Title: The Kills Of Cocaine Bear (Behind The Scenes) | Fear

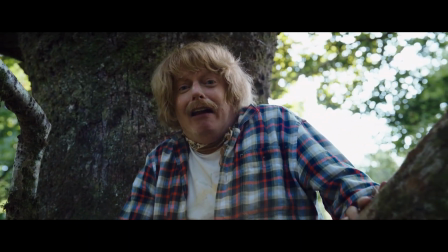Did you feed it cocaine? Oh, shit.
Elizabeth Banks called me and she's like, listen, you're gonna get mauled by a coked up bear.
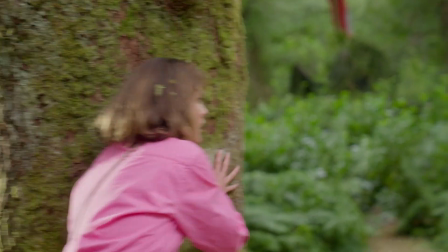But really, everyone gets mauled by a coked up bear. A lot of us don't make it. And the ones that are left really are the people you might be rooting for.
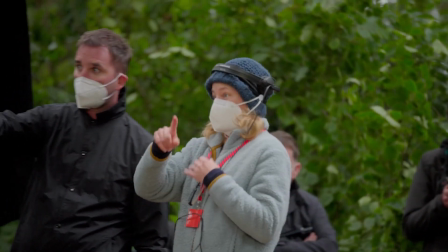Me. I really felt like this was the opportunity to really layer up, like, real true comedy, hard laughs,
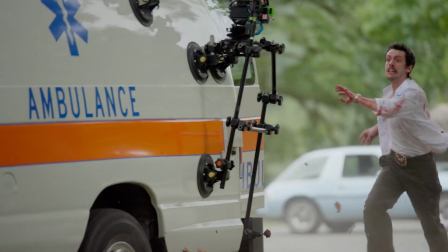laugh out loud moments with real suspense and gore, and have a great time.
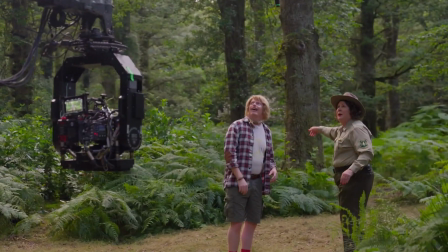Like, this bear is gonna fuck some people up. For Peter's death scene, I knew Jesse was just gonna go for it from the beginning.
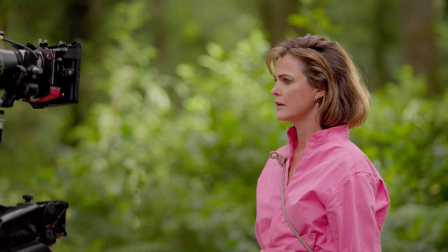So we're here on set, which is a forest. The first half of this movie was me and Margot and Jesse in the woods doing ridiculous things.
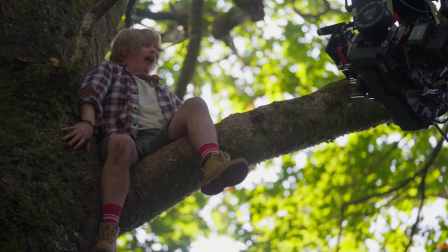We've been shooting this bear attack that happens in a tree for about 4 days now. Now we're getting to the part where things really get ugly, literally.
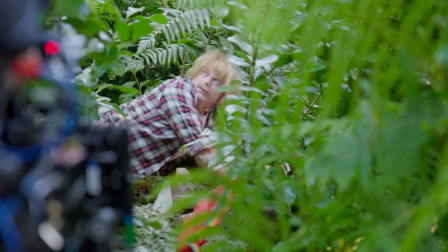This is a guy who thought that bears were his friend and that they were never gonna hurt him.
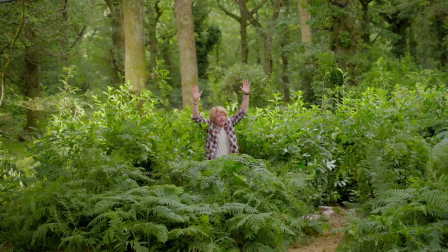Today is a really sad day for Peter. Everything he thought he knew about bears is false, especially when a bear has had too much cocaine. He was game to go up in that tree, like, for real. So I said, all right.
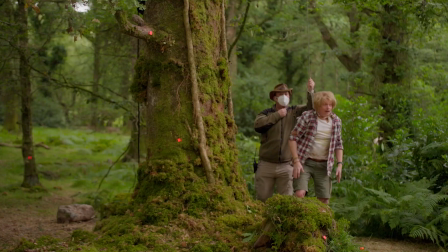He went to a bunch of rehearsals where they put on the harness and they strung him up.
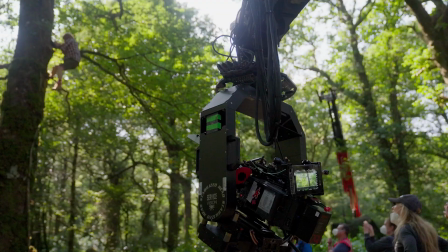You're safe. Bears can't climb trees. Of course I can.
The scariest part for me was actually falling backwards.
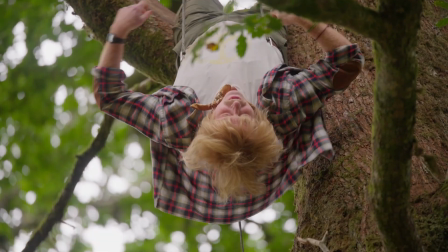God damn, that's scary. Sort of like a trust fall, but there's no one actually there catching you.
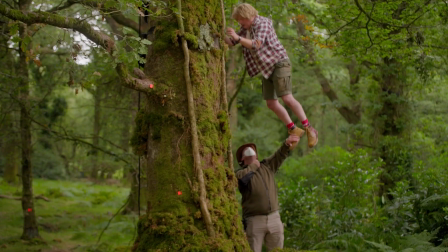It's just a wire, and you're also 30 feet up in the air. They put all these just-in-case mats down at the base of the tree, and that actually made me more nervous.
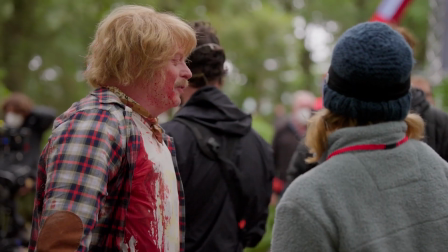There's a bit of special effects makeup on this. I mean, when you're in a movie where a bear is gonna maul people, a lot of people don't know this.
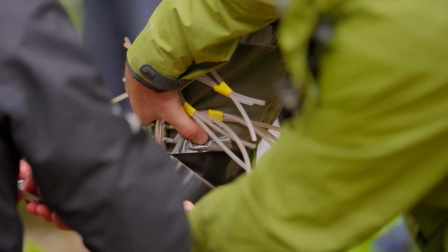They don't actually let the bear maul you. We tied a whole blood rig to him that was gonna pump blood all over him, upside down.
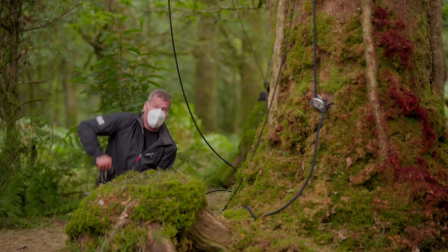We brought this bad boy out. Each one can be controlled separately. You've got an on-off valve.
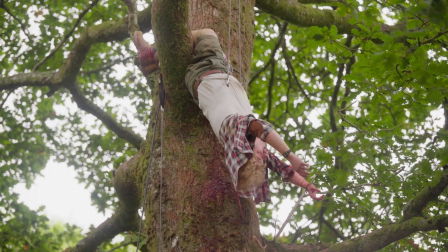And we ran about 8 meters of beer line down to a pegler, brought up to 4 bar, and opened the valve. It's a lot of blood, which tastes really good, actually. It's very sugary. He had to pretend to be eaten by a bear the entire time. He gave it everything, and the performance is incredible.
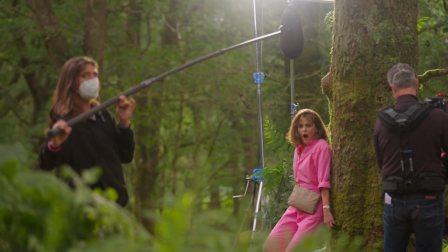We really don't cut away from it for a long time. We really wanted the audience to be in it with him and the horror of what was happening to him.
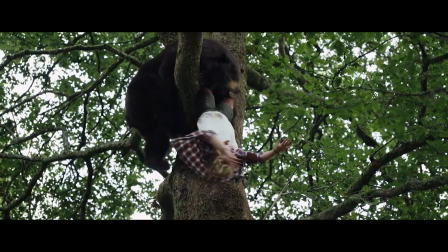Oh, no, God. No, no, no, get off of me. No, no.
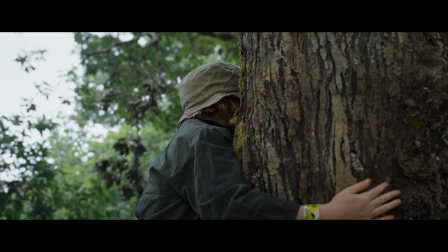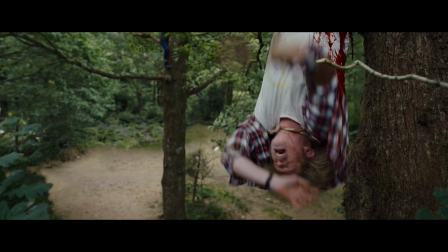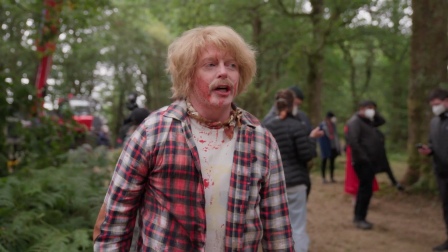So me versus the bear went pretty good. I put up a good fight, almost survived.
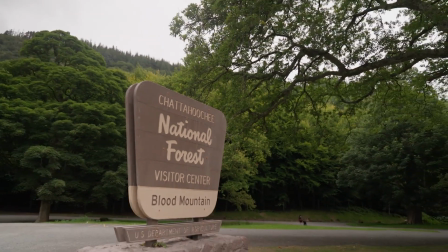I'm dead. The visitor center attack, I imagined it from minute one. I remember drawing a picture in my script of the room and that we were gonna sort of create a very flat piece where we could see everything in the same frame.
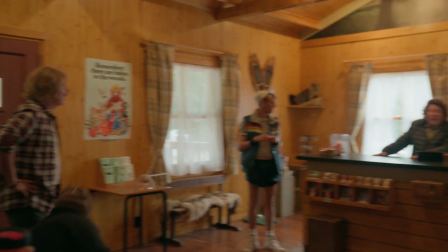Once we built the set, the camera actually went into the fireplace so that we could get the wide angle lens that I really wanted and lens the room properly.
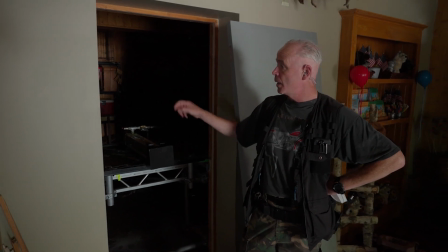In the scene, Cookie the bear is trapped inside a storeroom. One of our characters walks in, sees the bear, starts stepping back.
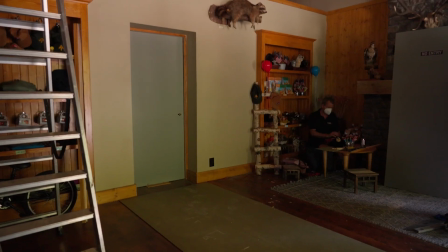Then the bear knocks the door down, forcing the actor onto the ground.
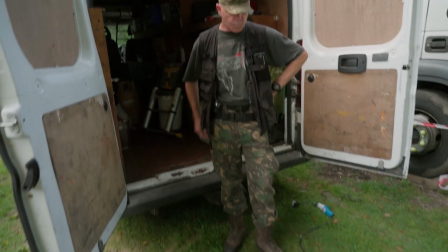3, 2, 1. To achieve this, we're using a ram, which we can build up to 500 PSI or as low as 10 PSI.
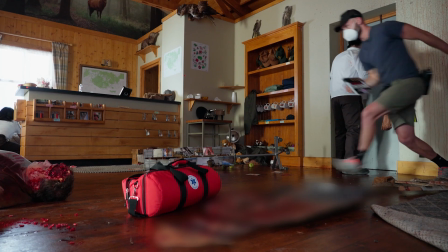That way we've total air control over how much force is placed on the door to remove it from its hinges.
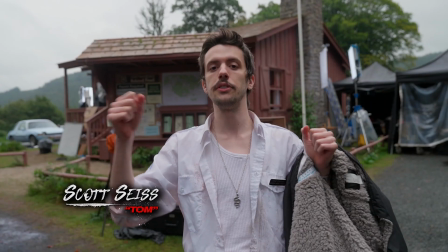I fall down on the ground, have the door on me, and then Alan,
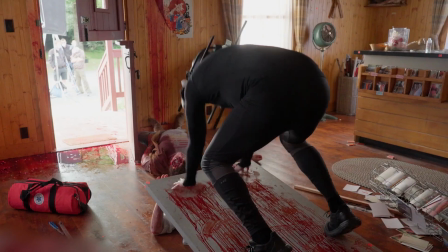who's the nicest guy in the world, plays the bear, and he's jumping up and down on me, and they have like a
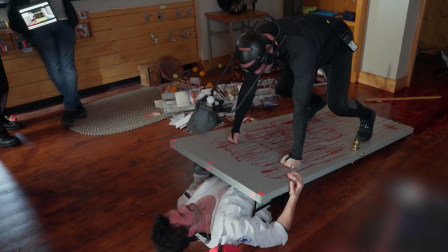mat between me and the door that's kind of like taking some of the pressure off. It's been very scary.
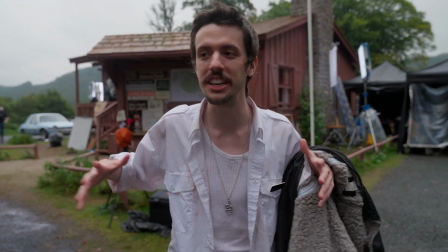And it helps the acting because there's actually someone on top of me jumping up and down.
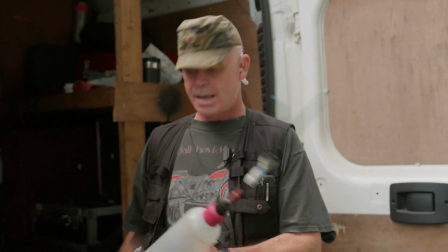This is our drool rig. It's simply an oversized syringe.
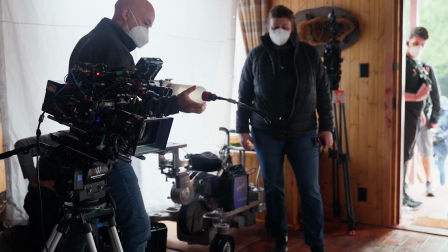We place our drool in here and we just press this and the drool is forced out either side.
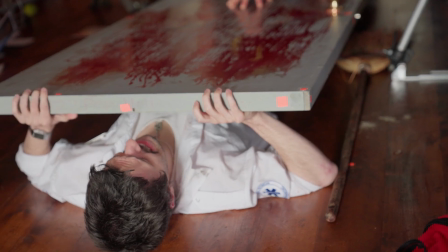I am pinned underneath the door and he's firing the drool at me, squeezing it out as if the bear's drooling.
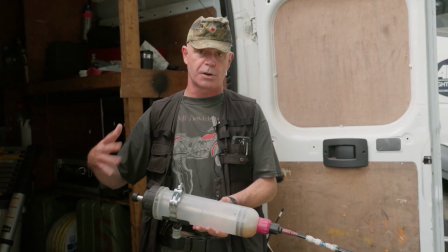In this case, we've actually made it vegan friendly, because in this day and age, we weren't sure were there any dietary requirements for the actor, so we decided to play it safe.
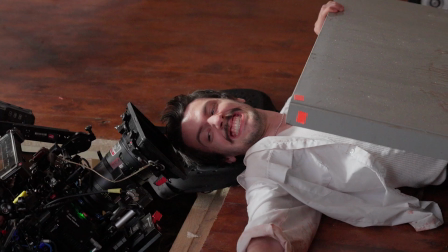So this is fully and totally vegan drool. I've developed a taste for it, actually. That's what they're giving me for lunch now. They stopped giving me food. They just give me little cups of the fake drool.
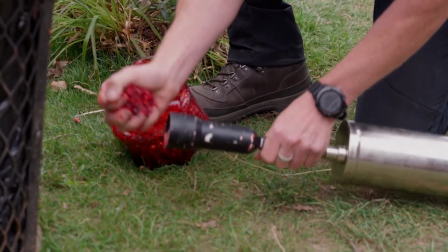The exciting thing to me was figuring out how to shoot ponytail in the head. I was like, I want full on camera and I want his brains to come at camera.
That's a fucking bear.
The prosthetics, rig, everything. It's the first time dealing with something like that, and I couldn't have been better hands, and the people were so professional, the design. It was so cool. I was like a kid in a candy store, a very bloody, bloody candy store. Ponytail had a gunshot wound to his head that was made by Weta and applied by Katie Sherwin. The bit where the skin, yeah, is like,
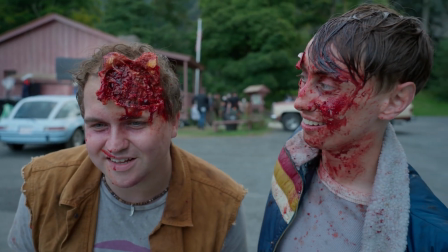and we got a bit of bone here. Oh, it's gnarly, isn't it? That's a very creative piece and a heavy piece to apply. Weta came up with a great application method using lace and clips for the back of the piece because it's quite weighty. And then Katie Derwin here in Ireland did a beautiful application. So I spent half my time walking around with this massive wound in my head, which I was kind of like Santa Claus on set. People just come and take photos with me. The best thing that happened on set was Ranger Liz. I mean, her reaction to shooting this guy in the head when she screams, that just came out of her.
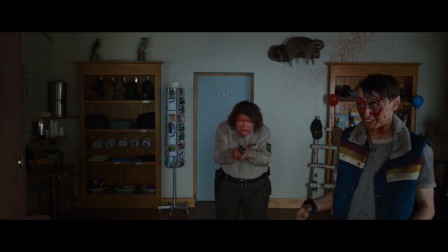Ah! What the fuck?
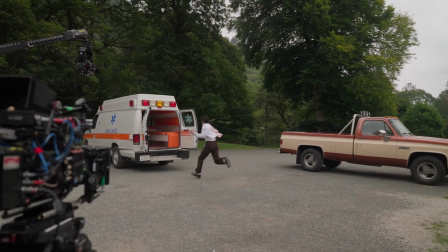The ambulance sequence, my favorite sequence in the film. It was what I was most excited to shoot.
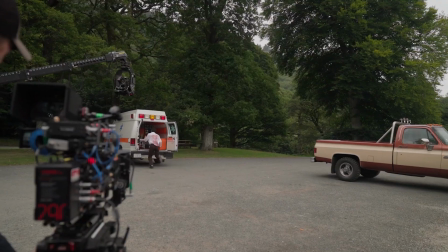And I remember saying, this is like Fast and Furious. If instead of two cars, one of the cars is a bear. The ambulance was sort of the most complicated, I would say, being that you're inside the ambulance.
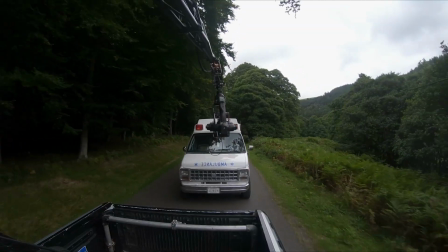We have to shoot all the second unit, which is the action on the outside of the ambulance.
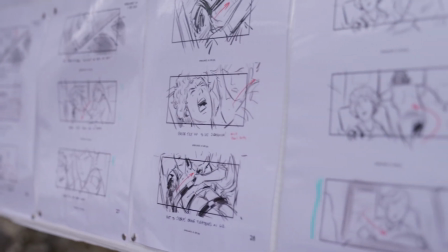Plate shots to put the cocaine bear in, chasing the ambulance, and make it believable.
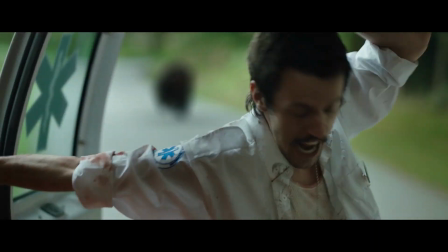Jesus Christ, shoot it! Shoot it!
Poor Beth, the ambulance driver, is like, I don't even know why this bear's chasing us.
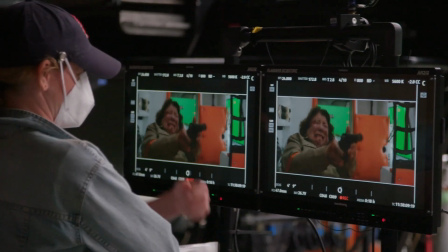Nobody does. You have Ranger Liz trying to shoot it. We already know how well that goes. This woman couldn't shoot a stop sign that was in front of her nose.
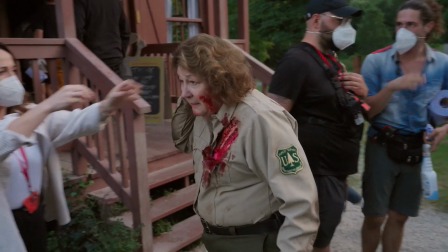Liz meets her end on a gurney, being dragged with her face in the gravel, slashed up by the bear, and not pretty. I told Elizabeth Banks, I said, I didn't know that I would have to do that or that.
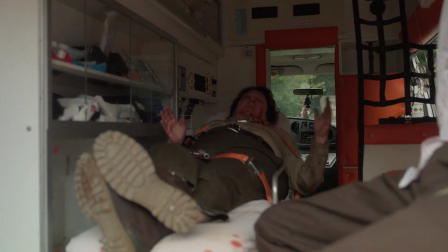She said, well, you read the script. I've done many stunts. You know, I'm a pro at it, really.
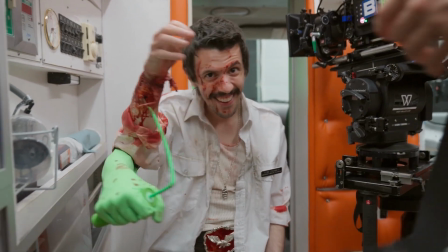Can't even get my leg in the And then sweet Scott Sice's character just getting yelled at by everybody and just trying to figure out what the heck's going on. They had me strapped into the back of the ambulance. I was standing on the back. They were driving down the road.
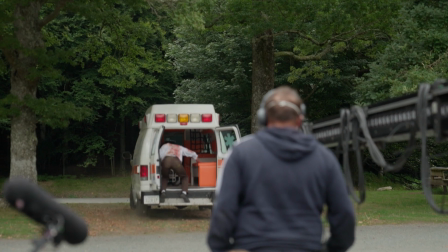And I swear to God, it felt like they were going 100 miles an hour. Like, I was getting so much adrenaline.
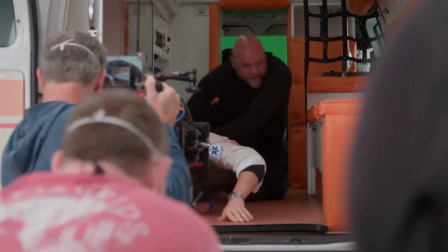I think we hit like 20 miles per hour maximum. Well, it doesn't end well for me, I'll tell you that. It does not end well. I'm in the back screaming, bear catches up, jumps in the back of the ambulance and basically, you know, tears me to shreds. And then it crashes and my partner in the front goes through the windshield.
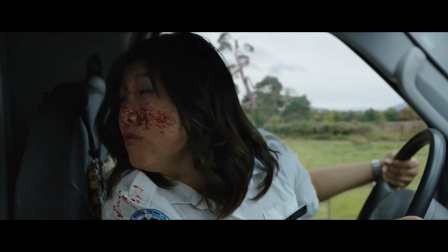It's pretty nasty.
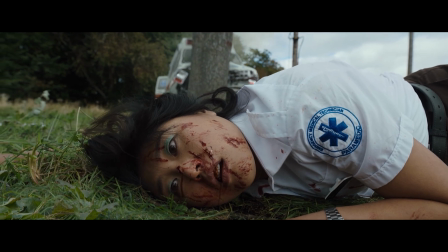It was really important to me that we show the fallibility of the humans in the story, that this bear is not the big problem here.
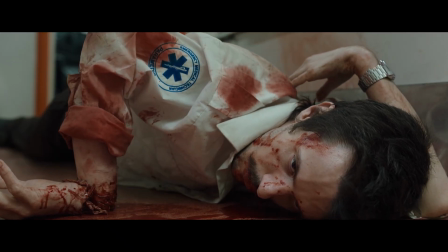The humans are the problem. So to me, it was really important that some of the humans be the reason why people die.
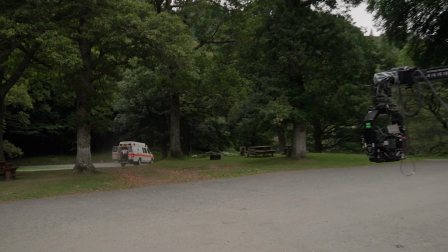So Ranger Liz shooting people, the car accident, the flipping out of the gurney,
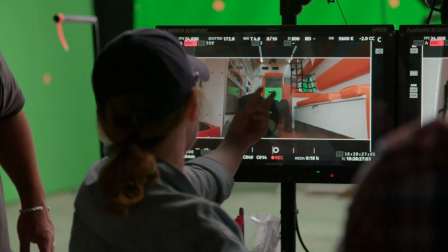all of those things became just like, how do we make sure that we surprise the audience and we don't just have a bear killing machine?